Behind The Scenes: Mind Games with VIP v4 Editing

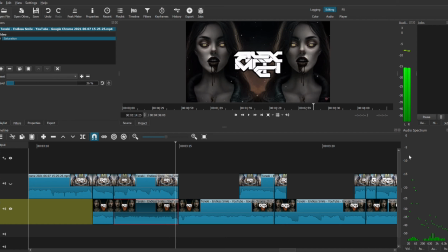1751s
And I don't know if that's from the version I got from YouTube, from Rhinolex, or if that's just how the VIP sounds. I don't know. I could potentially add a bandpass to make it sound less muffled.
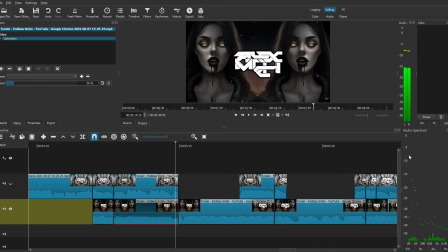1767s
Currently, that's not one of my plans because I don't have a lot of faith in the Endless Smile project. It seems a lot of emphasis is put on the VIP because, honestly, the VIP is just better in most ways. Whereas this one has a lot of properties of the original that I would like to keep. When I say this one, I mean Mind Games.
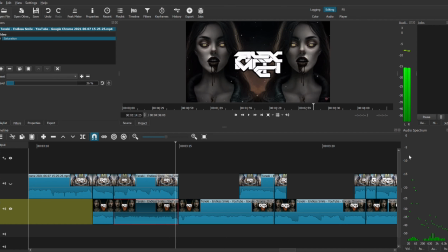1786s
I would like to keep that aren't possessed in the VIP.
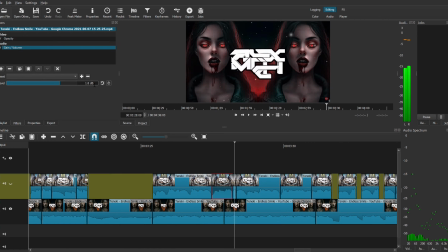1791s
See, this part sounds maybe a little bit too loud. So what I might do is lower the volume to kind of normalize it. What I might do 0.5 decibels. Yeah, it's still there.
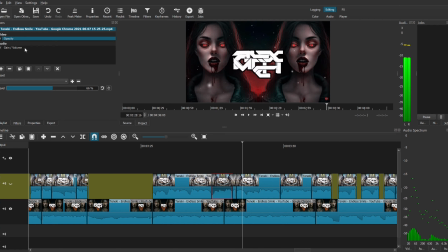1806s
It's still there. I want it to be, because yeah. I want it to be there, and I don't want it to be too overemphasized, because then it sounds out of place. Yes.
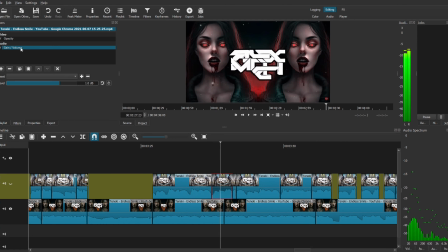1824s
I might, I'll increase this a little bit more. Like I said, I don't want to overpronounce it, because then it sounds out of place. But stuff like this is hard to catch with the audio spectrum, or audio loudness meter. It still sounds good, and it doesn't sound as over, because I'm okay with it being louder.
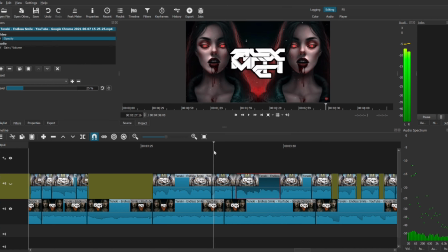1840s
I don't want it to be like so much extremely louder that you'd notice it to the point where it sounds out of place, because I want everything to sound like it's all part of the same song. That's the point. Oh, this one was negative 3.5 or negative 3.6. That explains why, and that explains a lot, actually.
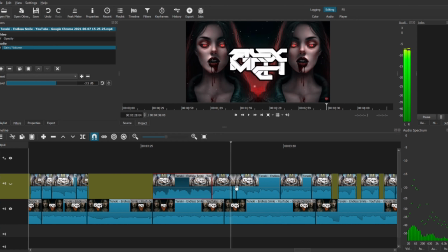1857s
I don't know how I didn't notice that one was already. That's funny. And this one's negative. Yeah, that's good. That's smart. That's a smart move. So which one was this? 2? Yeah, I think this is okay. Well, let's raise it up to 1.4 and see how that sounds.
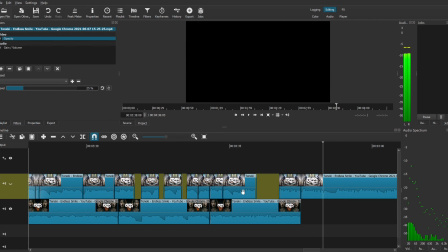1877s
I love this, dude. It sounds so good. It sounds so clean.
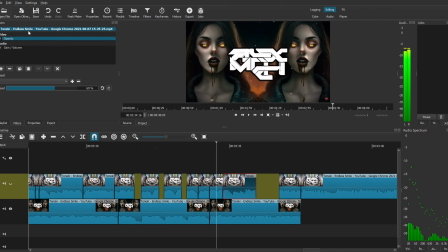1885s
Yes. So I'm also going to take a look at the opacity. I got to mess with the visuals in a minute, and that's where I'm going to pick up the video histogram or whatever, right? This sounds really good. Yeah, 1.5 is fine. What I might do...
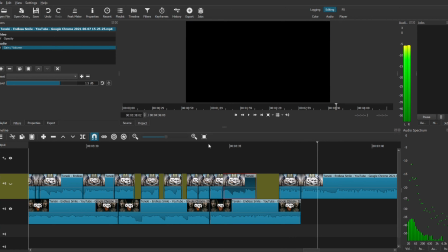1901s
That sounds so good. I love this. I love this whole thing. I love this whole project.
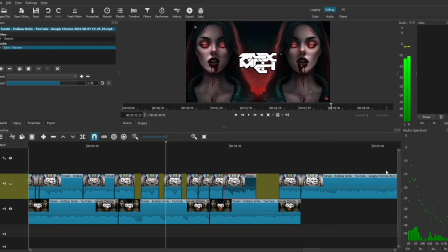1907s
This is a really good one.
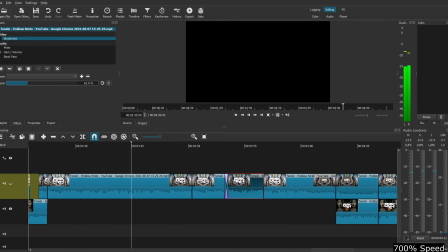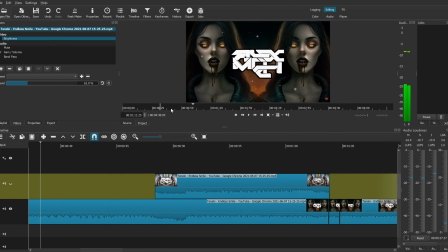1915s
Yes! Nice voice crack there. Let's take a look at our mediary portion.
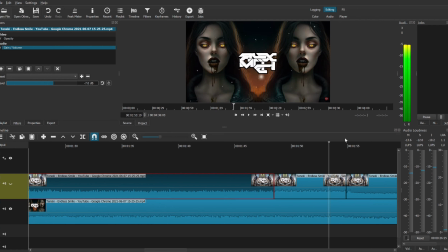1922s
Does that sound like a, does this portion right here, does this sound like a seamless transition? To me it does. Like, obviously the volume is being raised, but it sounds good because there's a lot of sound already going on.
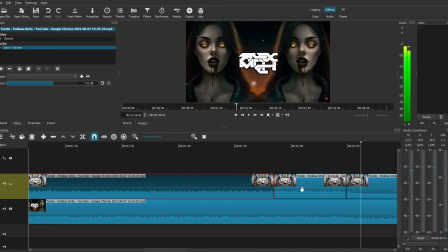1942s
So the fact that because I raise let me do behind the scene, otherwise it doesn't make any sense, right? So negative 3.3, right? And I decided to emphasize this part right here to 1.8. I might do 1.5 instead. It's a little high. 1.5 because the VIP doesn't, or it does.
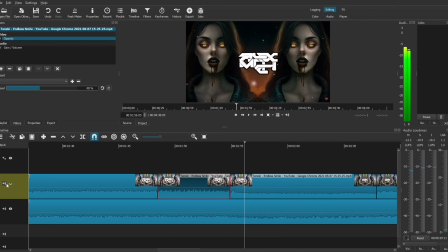1960s
For the VIP, the main chorus part where it's I'm sick and I'm tired of playing these mind games, right? That part in the VIP is a lot quieter, and I liked it better when it was loud. So, like here, I'll show you. See, yeah, it's good.
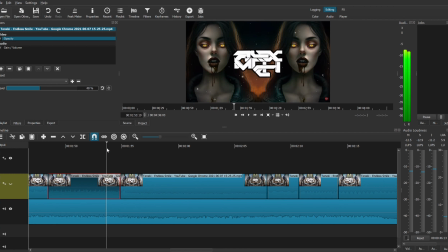1975s
I like it, but I liked the original, and since I think that obviously the whole point, like the VIP, let me specify this, right? The VIP and the original are both great on their own. If I'm ever taking parts away or removing parts, it's not because I don't like those parts, but it's because I want to make something special.
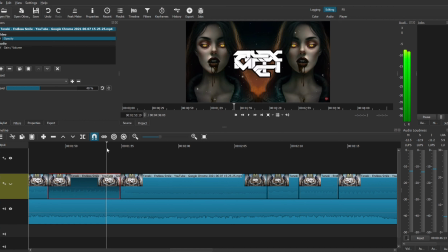1994s
I want to make a special mix in between.